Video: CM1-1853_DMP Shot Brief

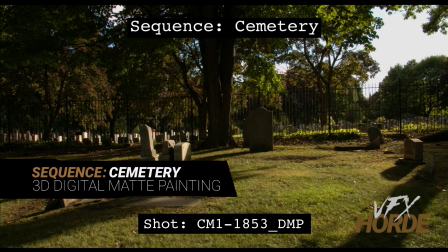(0:03)
This is Garrett Fry, the cemetery sequence lead for 3D digital map painting, and we're taking a look at 1853.
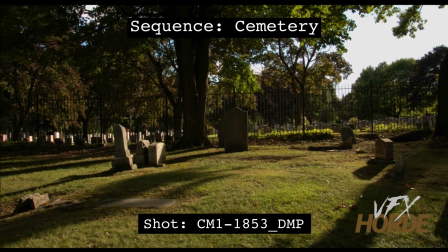(0:10)
So in this shot, you can see it starts out from the left and pans to the right,
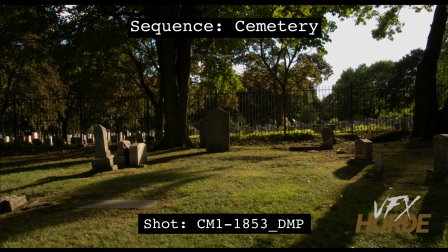(0:15)
and we need to create a hero gravestone here, and you have a big open space to do that. And so maybe we can add this gravestone here,
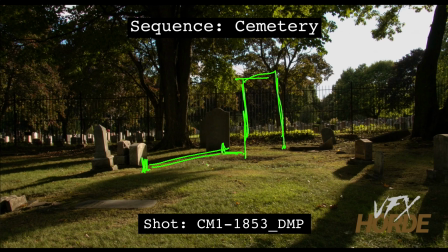(0:32)
and also one of those plots where we can see kind of the plot there, and a little wall, and maybe just little broken steps or something like that into this area. So that will make this look really interesting.
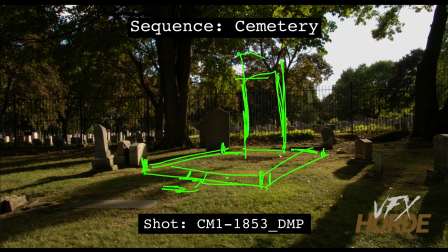(0:50)
It is all being backlit, and so you could possibly cheat this gravestone, rotate it just a little bit so you can see that kind of rim light that's happening on it that adds so much.
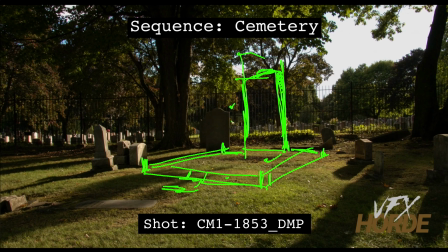(1:07)
You can see, like in this guy here, it has just a tiny bit. You probably don't want to be that subtle with the thing that you're adding. You want to be a bit more bold with that. This is kind of angled just a little bit more, and so it would be nice to see those light shapes on there.
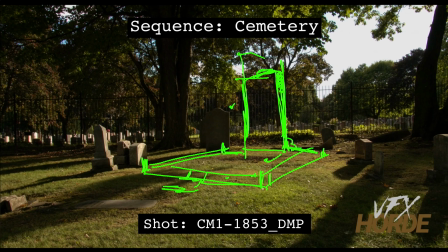(1:27)
Also, you need to add the shadow shapes for this. So you're going to be adding quite a bit to this if you put in one of these little garden plot things. And so the shadow shape that you're doing there needs to match what's going on there.
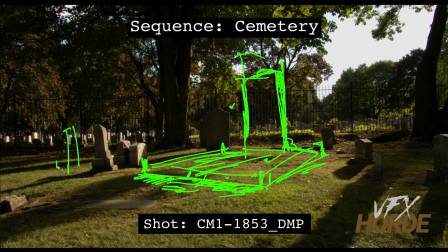(1:43)
Also, you have an area back here that needs to have gravestones in it. And the great thing about these gravestones is that they can be casting light onto each other, or shadows onto each other, just like these guys do.
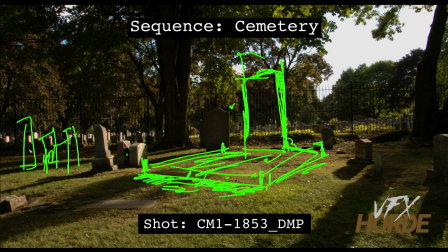(1:57)
And that they are kind of like, some of them are halfway in the dark and halfway in the light. So it'd be nice to see that shadow shape kind of like from the tree going on top of those there.
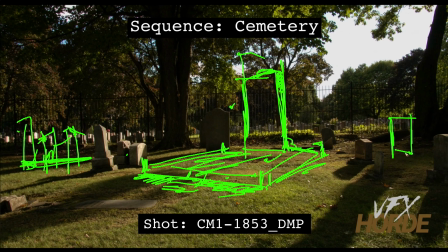(2:12)
And you can also play with seeing if you can get in any more gravestones through here. So make sure that when you are putting in this garden plot thing,
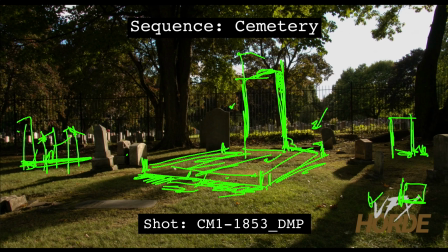(2:27)
that you are putting it in a way that it has the right perspective. So if the perspective is wrong, it's going to be really easy to see. It has to feel like it's sitting into the ground. So all of the areas between
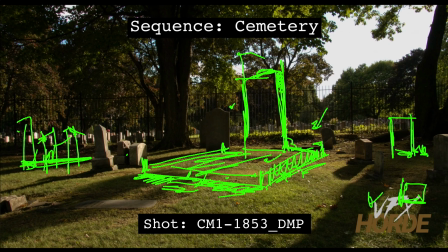(2:46)
these little wall things in the ground need to have little broken pieces of dirt or grass going up over the walls so that it feels really nicely integrated.
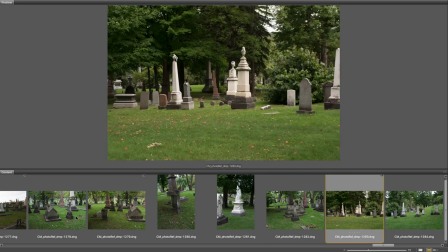(2:55)
Before starting out on the shot, it's really important to familiarize yourself with the extensive photo reference in the library.
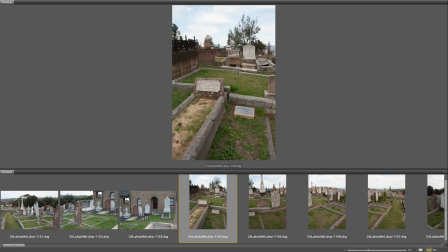(3:02)
It is worthwhile to do quick matte painting concepts so you can start to understand what kind of photography works for what particular situation.
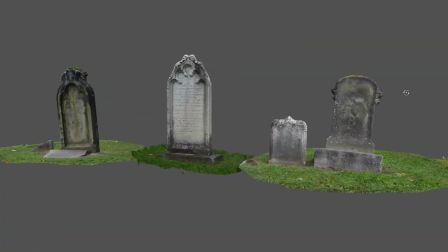(3:10)
Also, make sure you're utilizing the asset library, especially for those shots that require continuity between environments.
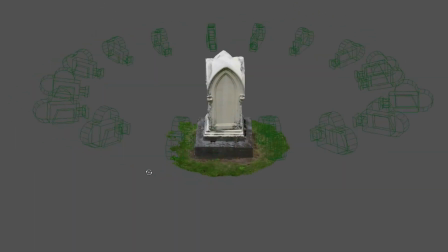(3:17)
These assets can be a huge help, and remember that every asset has high resolution photography,
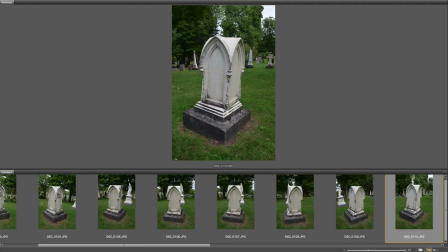(3:23)
so if the asset is not high enough resolution when rendered, you can overlay it with photography.